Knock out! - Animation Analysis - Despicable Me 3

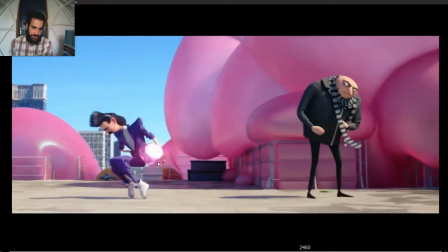Look, this into the pose, ooh, how the body eases into the pose, ooh, very small spacing.
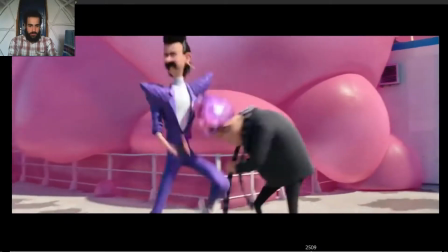Dance fight.
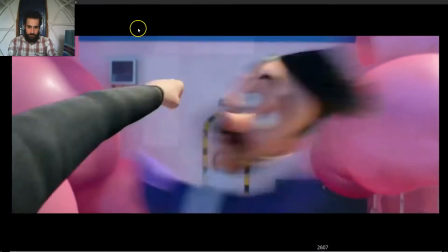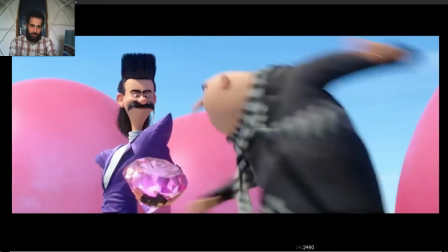Okay, this one is great for many reasons. Let's just watch it frame by frame.
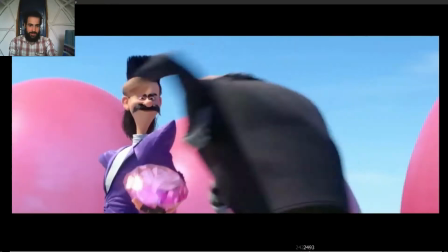So, wow, see how he starts to dodge the punch just from the beginning.
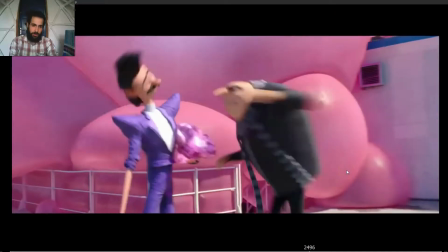Look again, the line of action from one arm to the other one. But he starts to dodge the punch from the beginning.
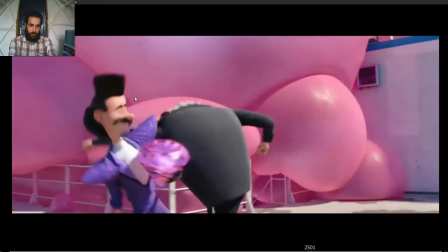Boom, boom. What? Da, da, da, da, da, da, da. Yeah.
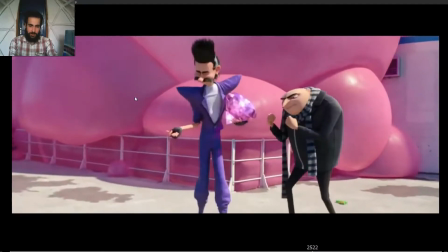Then Gru's angry, but then he moves.
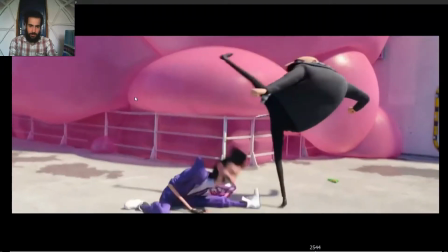Boom, steps away. Boom, tries to hit him again. Look at this really nice line of action.
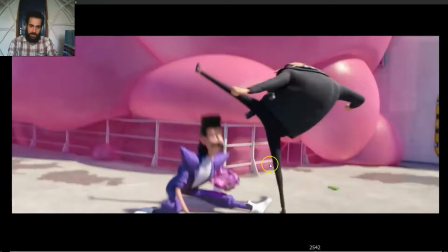Straight. So really clean silhouette versus more complex silhouette. We can see this hand here, so it's not covering, so it doesn't have the hand in front of his body or in front of behind his
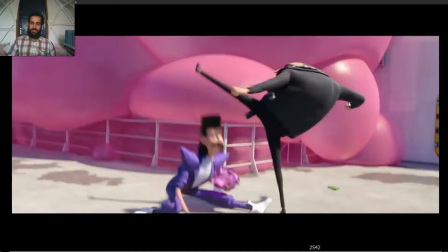arm, so we can see the hand in all the time. So that adds a lot of the pose, because we can see all the parts of the body.
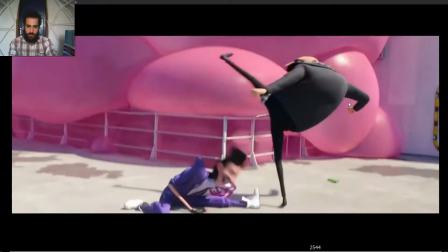So really dynamic pose.
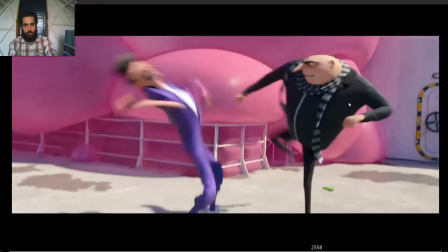See how boom to the arc, boom, and then goes to the next one.
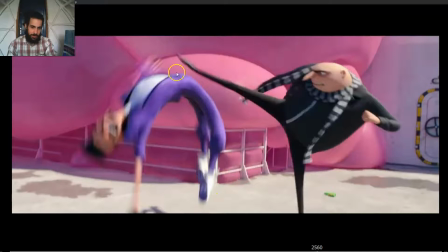Look this line of action as well. Very very very nice.
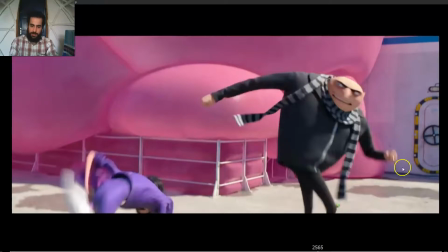Look as well, really nice silhouette, line of action flowing from one arm to the other one.
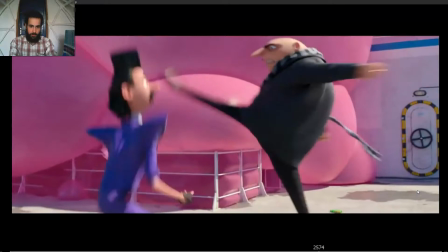Boom, and again, boom.
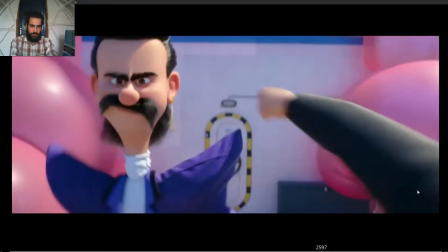Chum. So this one, oh, I dodged it. The other one, oh, I didn't expect this one.
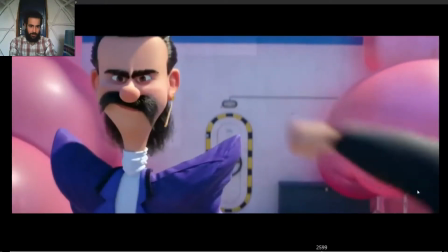Oh, but I dodged it as well. Ha ha ha. So we can, oh, I didn't expect that.
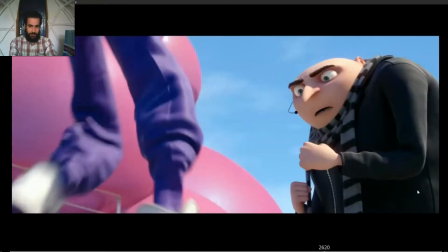Oh, dodge it. Ha ha. And Gru here.
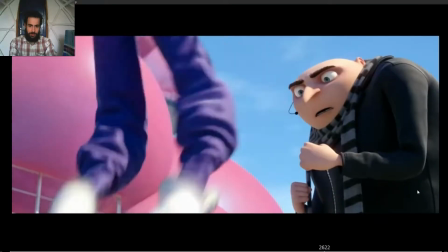Whoa, what is, I'm trying to figure out what is he doing with the feet.
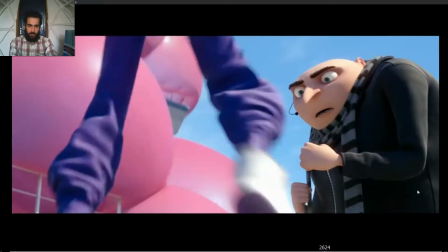So you can see the eye darts on Gru. And then he looks at him.
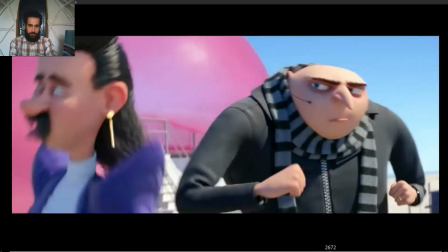Ah, come on. Boom. Ah, love it.
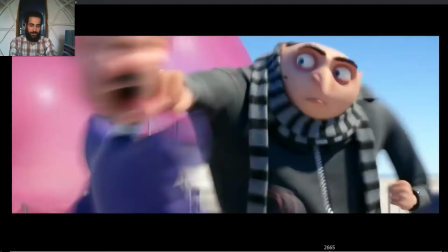Nah.
Nemo nah.
Look at the arc on the nose.
Nemo nah.
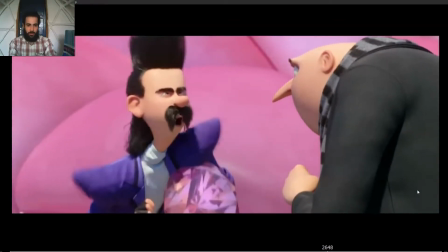Nemo.
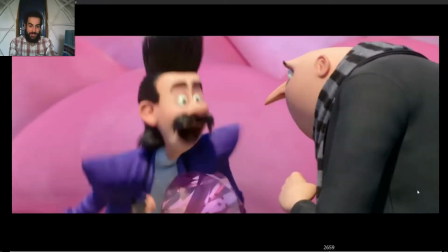See how squash pose and strays on the face. So they use mwah.
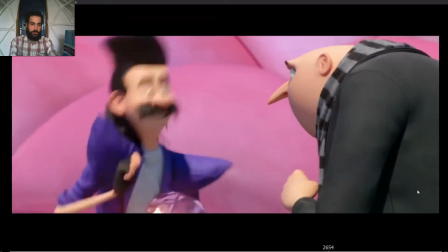So it almost feels like the shoulder is pushing the head forwards. So it's all animated, so it feels like a wave motion.
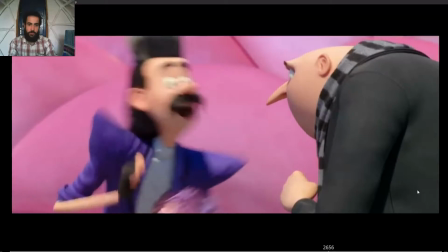So the head moves and boom forward. So it's really nice.
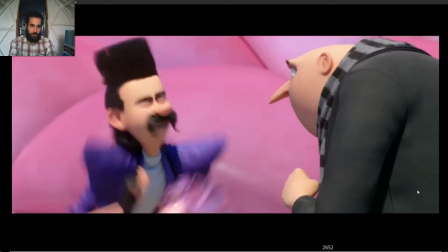Woo. So the energy of the shoulder moving up is followed by the head moving forward.
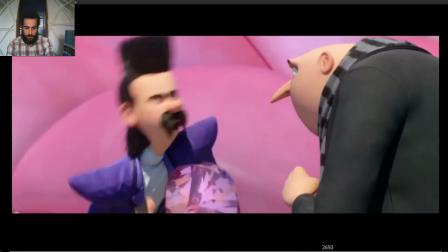So it almost, the energy flows. So, and the energy is flowing.
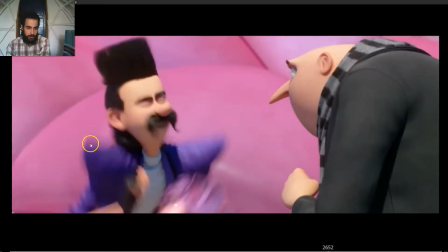So the energy on the shoulder pad is moving forward and up,
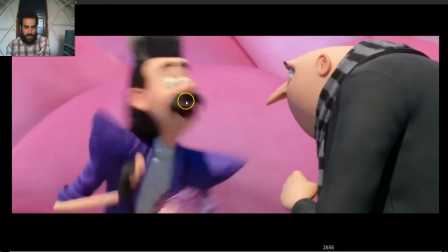woo, and then as the shoulder pad stops, then the head moves forward. So the energy is continued.
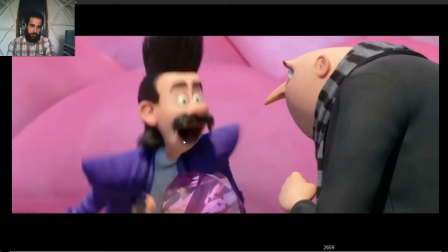Ooh, see? Really nice. And then boom, stop.
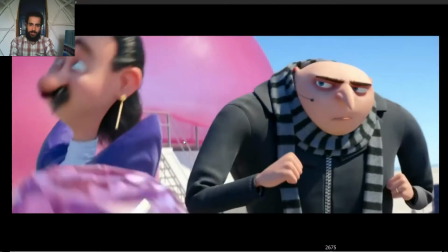See how they animated the camera? So when Gru hits him, it shakes a bit, it rotates a bit,
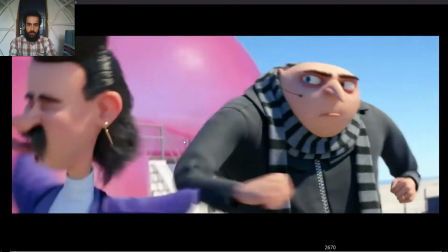so we can feel like the knockout feeling like wow, boom, like oh.
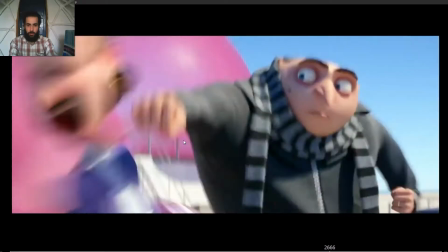See the camera, how it boom, moves the camera, boom, and it rotates.
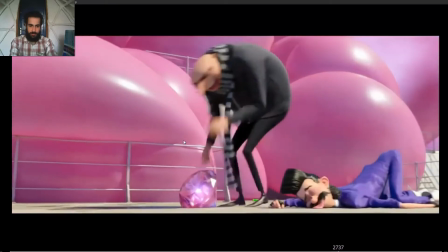Oh, boom. I love the when he goes to get the diamond.
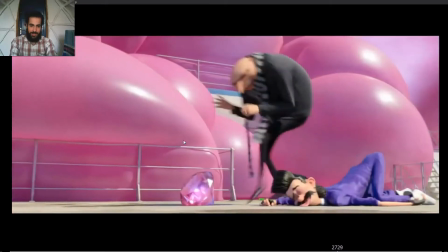Love how he imitates him, like making fun of him.
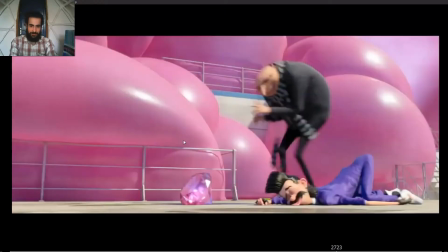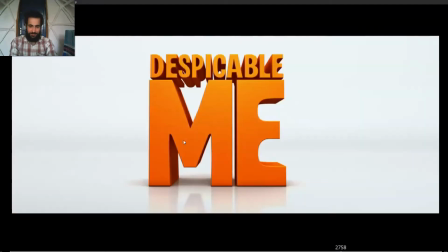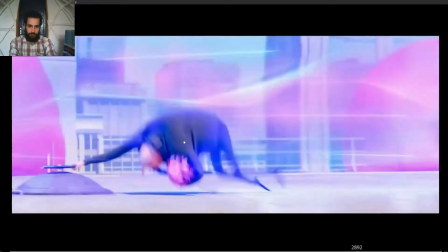This is not over!
Here, just wanted to point out.
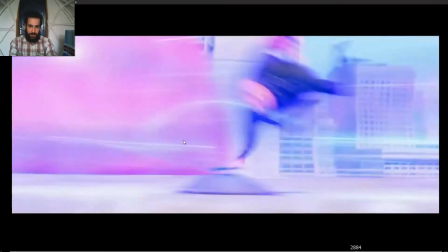Notice how boom.
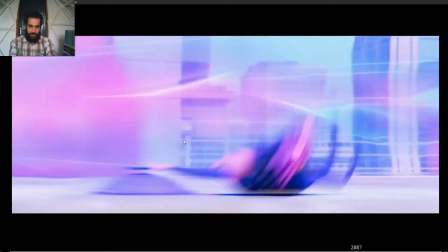So the body hits the ground, then the legs and the diamond hit the ground,
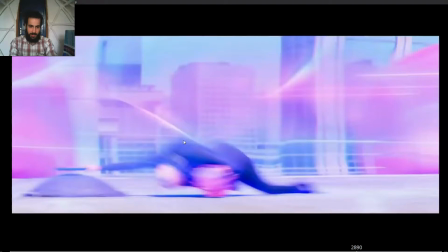then the body moves up, the legs and the diamond are still touching the ground, and then as the body keeps moving up,
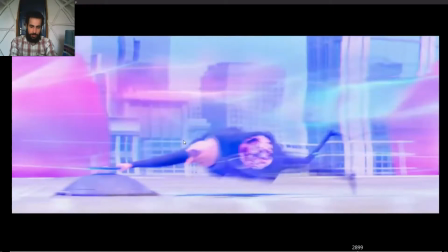then the legs and the diamond move up, and then the body moves down. So you have that overlap, that wave motion.
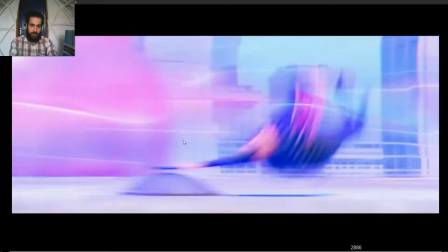So it's not like the whole body impacts and moves up, but you have that overlap.
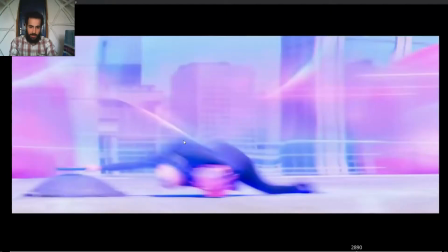Torso and legs and diamond dragging back, and then diamond and legs and torso moving up.
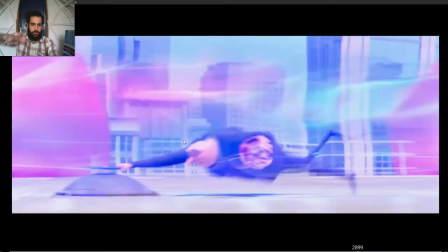Ooh, so you have that wave-like motion.
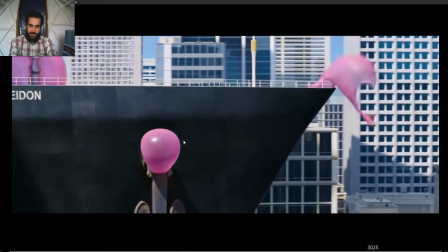Here as well, I love how we still perceive the inertia moving to the left, and they make the camera cut,
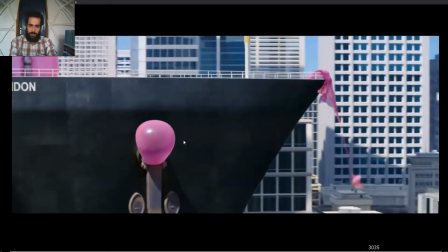but we could see like, oh, but it feels like it should kept swinging to the left.
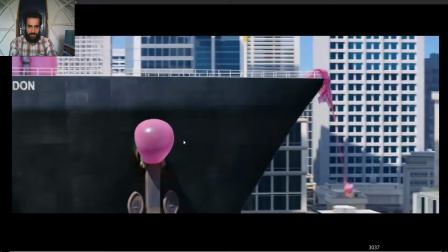But as they make the camera cut and they make the legs keep swinging to the left, so we can
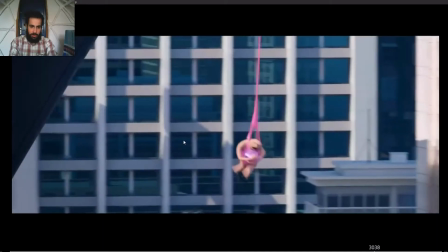almost feel the inertia keep going just by the legs moving to the left.
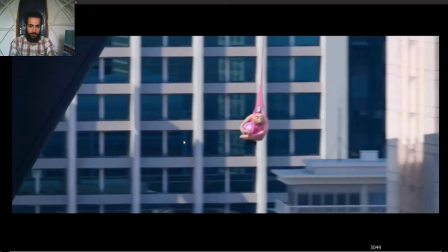It feels nice. It doesn't feel like we're missing something. Ooh, see how it
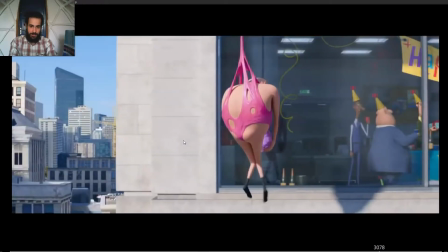and then goes from relaxed, shoulders up, straightening, legs down, and oh, we can see the tension. Even we don't see his face, we can completely see his tension.
I don't like this.
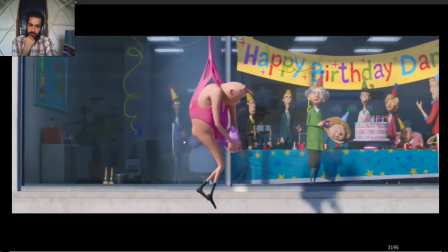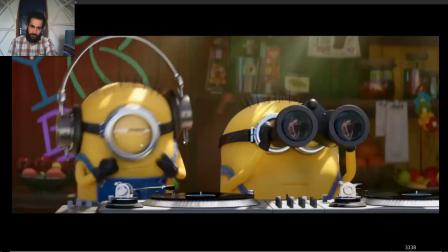Happy birthday To you. Then lastly,
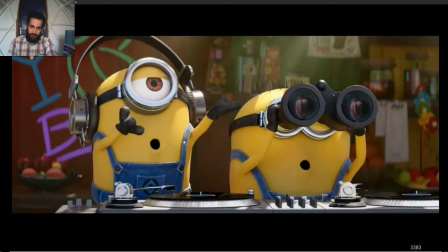I love this one. So when he goes to laugh, do you see how he's holding the laugh,
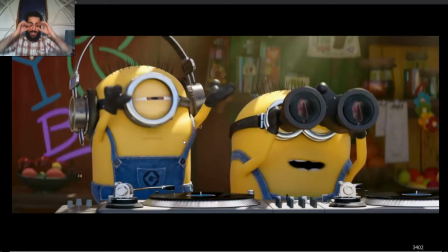how the eye squints, how the cheeks inflate,
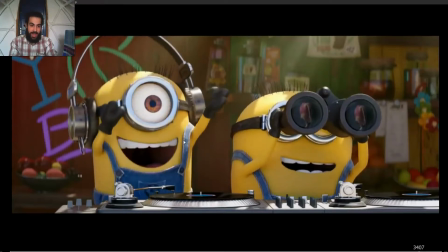and over 2 frames, so
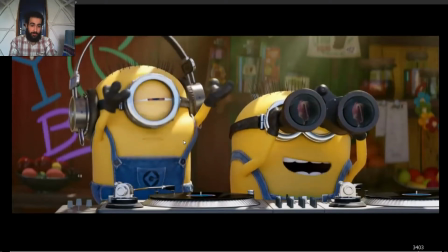1, 2, 3, 4, 5, 6.
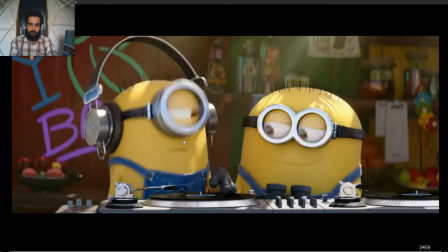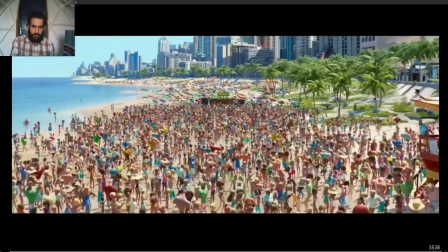Great.
Who's bad?
Just a small note. The first time I watched this, I thought this was real. I thought that this was a scene from real life and they animated the characters on the scene.
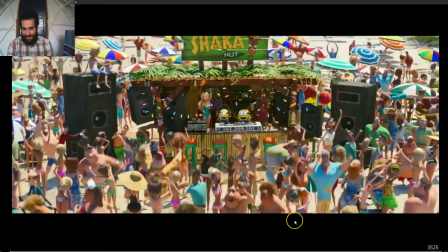But I thought that all these characters were real people until I watched it again and I realized they're all animated characters.
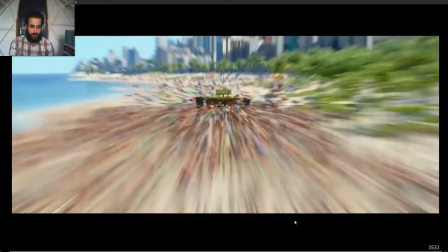But just wanted to point out that because
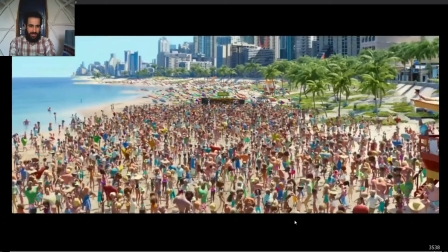the lighting, the environment is so greatly done that I actually thought that this was real. But no, it's animated, so insane work.
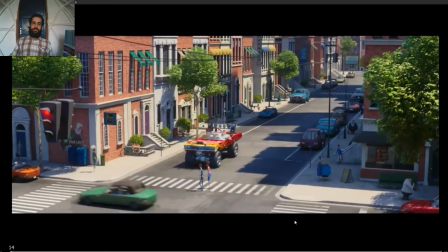So yeah, insane, great work. I love the trailer, I love the animation. I hope you liked it too. I hope you learned a lot. If you have any suggestions, leave it in the comments. Check the description because you'll find nice things there. And until the next animation analysis.